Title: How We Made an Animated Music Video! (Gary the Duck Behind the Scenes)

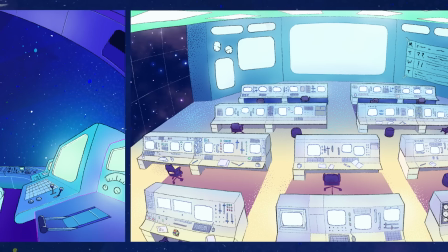(12:23)
As a traditional painter, something I found interesting was that digital painting is more forgiving than traditional methods.
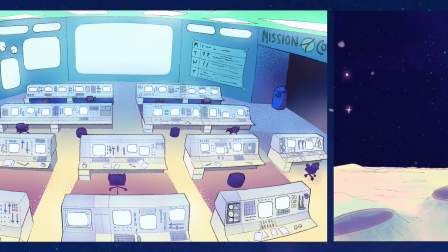(12:30)
With the right tools and brushes, it feels as if the backgrounds and textures come together by themselves in a more fluid way,
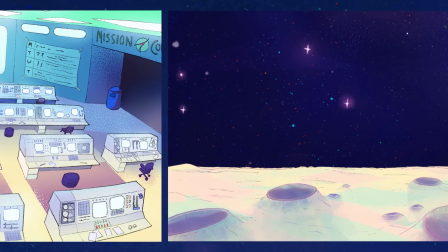(12:38)
especially when using more than just the standard digital brushes.
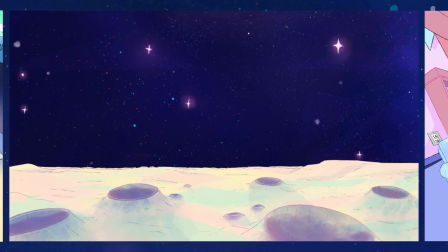(12:42)
I would often mix media and use pens, spray paint tools, and digital oil paint to create texture.
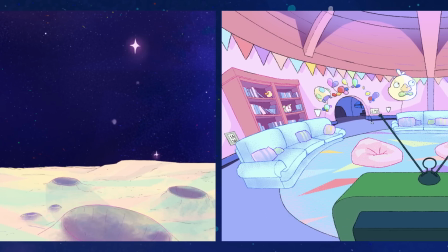(12:49)
Erasing paint was never this easy traditionally. This isn't to say that digital art is simple though.
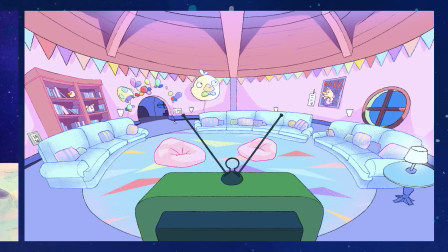(12:56)
Learning the techniques for how to make something digital look high quality took me a lot of time in practice.
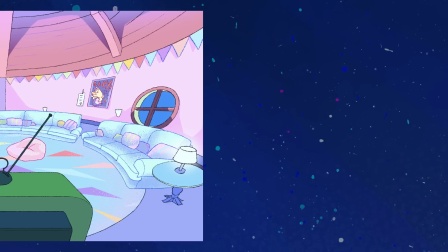(13:03)
This project taught me a lot but just to scratch the surface, two things that stuck with me were learning tools and shortcuts to save major time
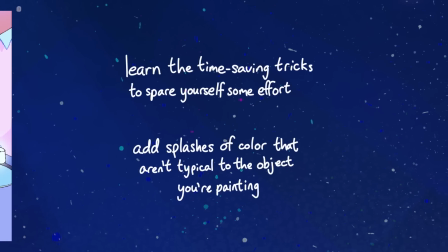(13:12)
and exploring color theory by using colors you wouldn't typically think objects would be.
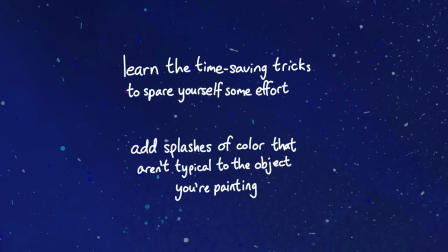(13:18)
That was new and eye-opening for me. Working with this team and with Gary, I learned that beyond this project, any color for anything is possible. We just have to be creative. So, with Mara painting the backgrounds, I'd have enough time to finally get going on the animation. Except, actually, there was one more thing that needed to get done first.
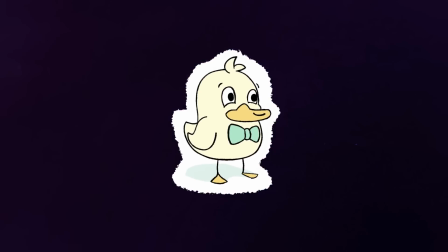(13:43)
The model I made for Gary was from almost three years ago.
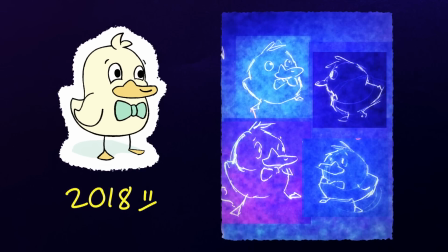(13:47)
The way that I drew him had changed a lot in that time, and I wasn't very happy with it anymore.
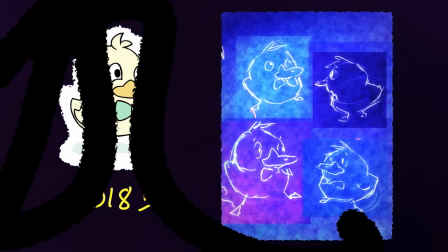(13:53)
So I redesigned Gary to give him more of an identity.
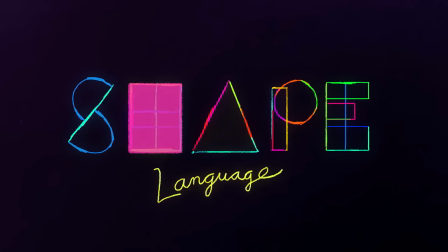(13:58)
An important part of character design is shape language, using simple shapes to communicate how the character comes across to the viewer emotionally.
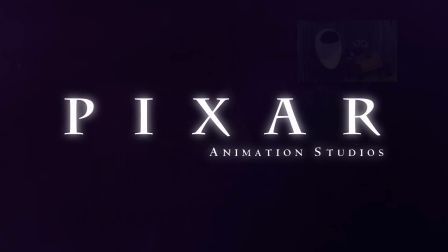(14:07)
Pixar, among many other studios, is famous for its numerous uses of shape language.
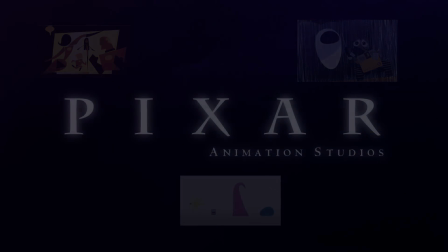(14:13)
So with that idea in mind, I decided to pull from Greg's lyrics.
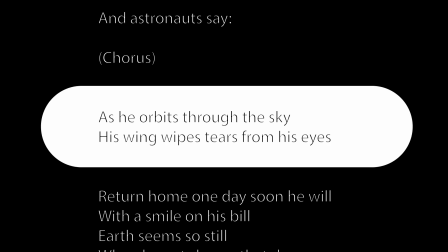(14:17)
During the bridge, there's a part that goes, As he orbits through the sky, his wing wipes tears from his eyes.
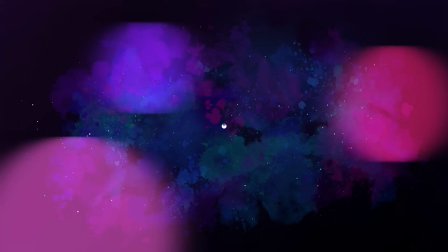(14:26)
Gary is this tiny being within a vast, sublime universe, so beautiful that he can't help but cry. That line struck me as being particularly powerful, so I decided to build Gary out of a bunch of teardrop shapes.
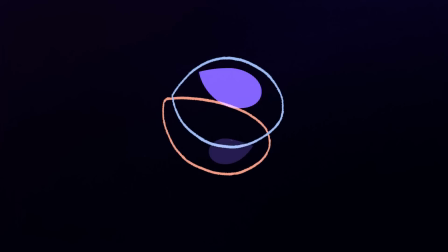(14:42)
You can see that motif in his head, body, bowtie, eyes, beak, and feet. I also took the tuft of hair from his original design and pushed it to the extreme to give Gary a more recognizable silhouette.
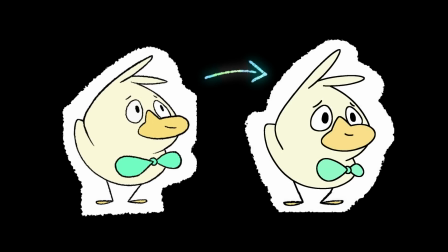(14:56)
This updated design for Gary actually ended up changing quite a lot by the time I finished animating, but this worked well as a base.
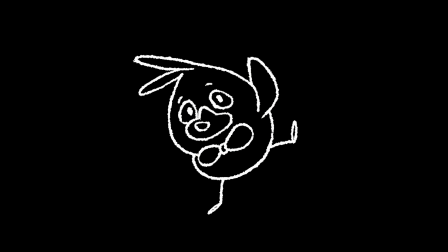(15:04)
So that was one character down, but there are a lot of supporting characters in Gary the Duck,
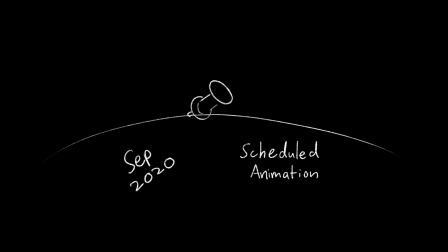(15:09)
and by this point I really needed to get started on the animation. So for the other characters, I turned to my sister, Evie.
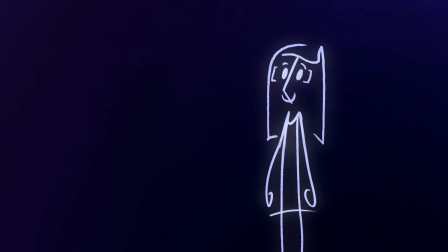(15:18)
She's always had an amazing eye for shapes and design, so I knew she'd be up to the task.
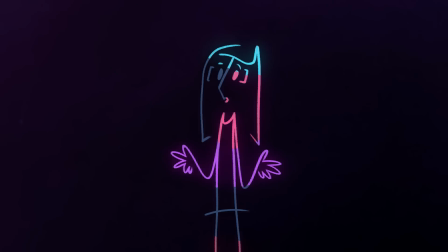(15:23)
I spent the better part of my life glued to my Wacom tablet, so when Ben asked me to design characters for Gary, I was fully on board.
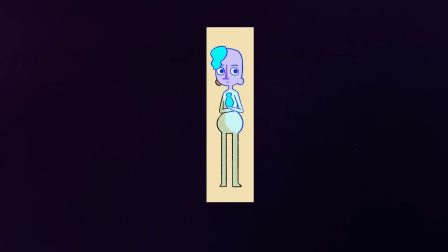(15:31)
I think the first character I worked on was Gary's mentor, who we lovingly dubbed NASA Lady.
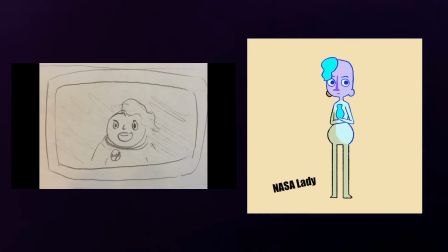(15:37)
In the original animatic, they had this little hairdo dad, a little swoop-de-swoop, that It pretty much inspired their entire design.
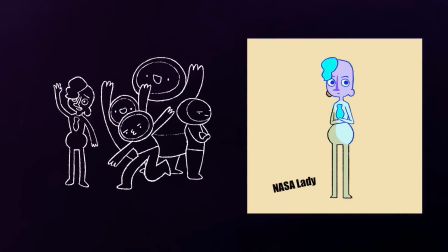(15:43)
We wanted them to be the kind of boss the astronauts would look up to, you know, like, oh my gosh, they're so cool.
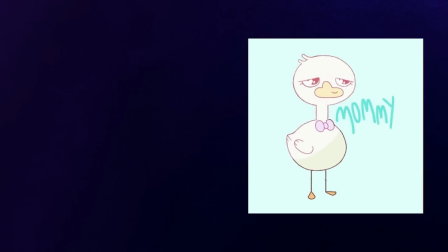(15:49)
The other more main-ish character was Gary's mom, Mommy the Duck. She was the first other duck design I made, so she defined what they would look like.
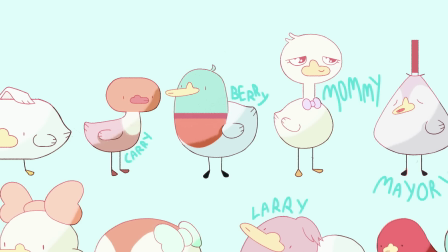(15:57)
As for those other ducks, Sherry, Gary, Barry, Mary, Mary, Harry, Terry, Larry,
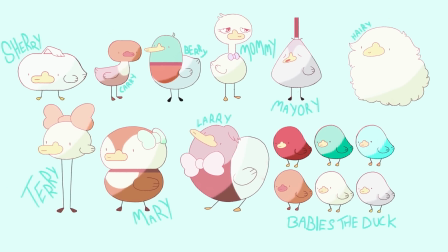(16:03)
and Babies the Duck, their challenge was simultaneously meshing with Gary's style and making sure he stood out against them.
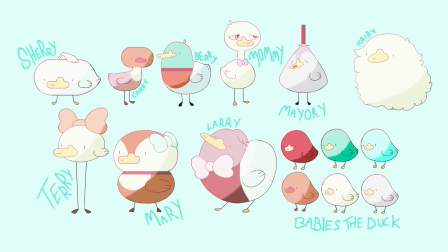(16:09)
Turns out, giving them dot eyes goes a long way. Other than that, they're pretty much all just different sizes and combinations of circles mashed together to make cute looking duck babies,
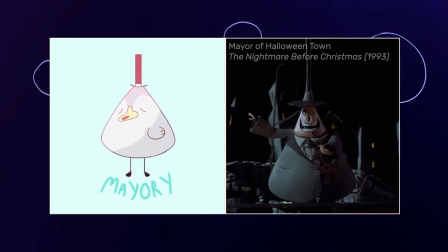(16:18)
add in a reference to one of my favorite movies, have all the closer members of Gary's family wearing bow ties,
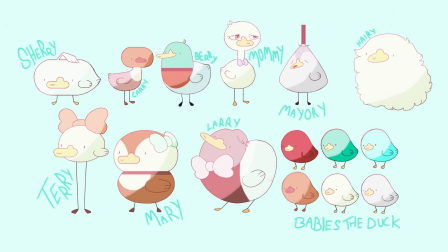(16:24)
and give them all a pleasing pastel palette, and they're done. Then there's the other background crowd, the peeps at NASA.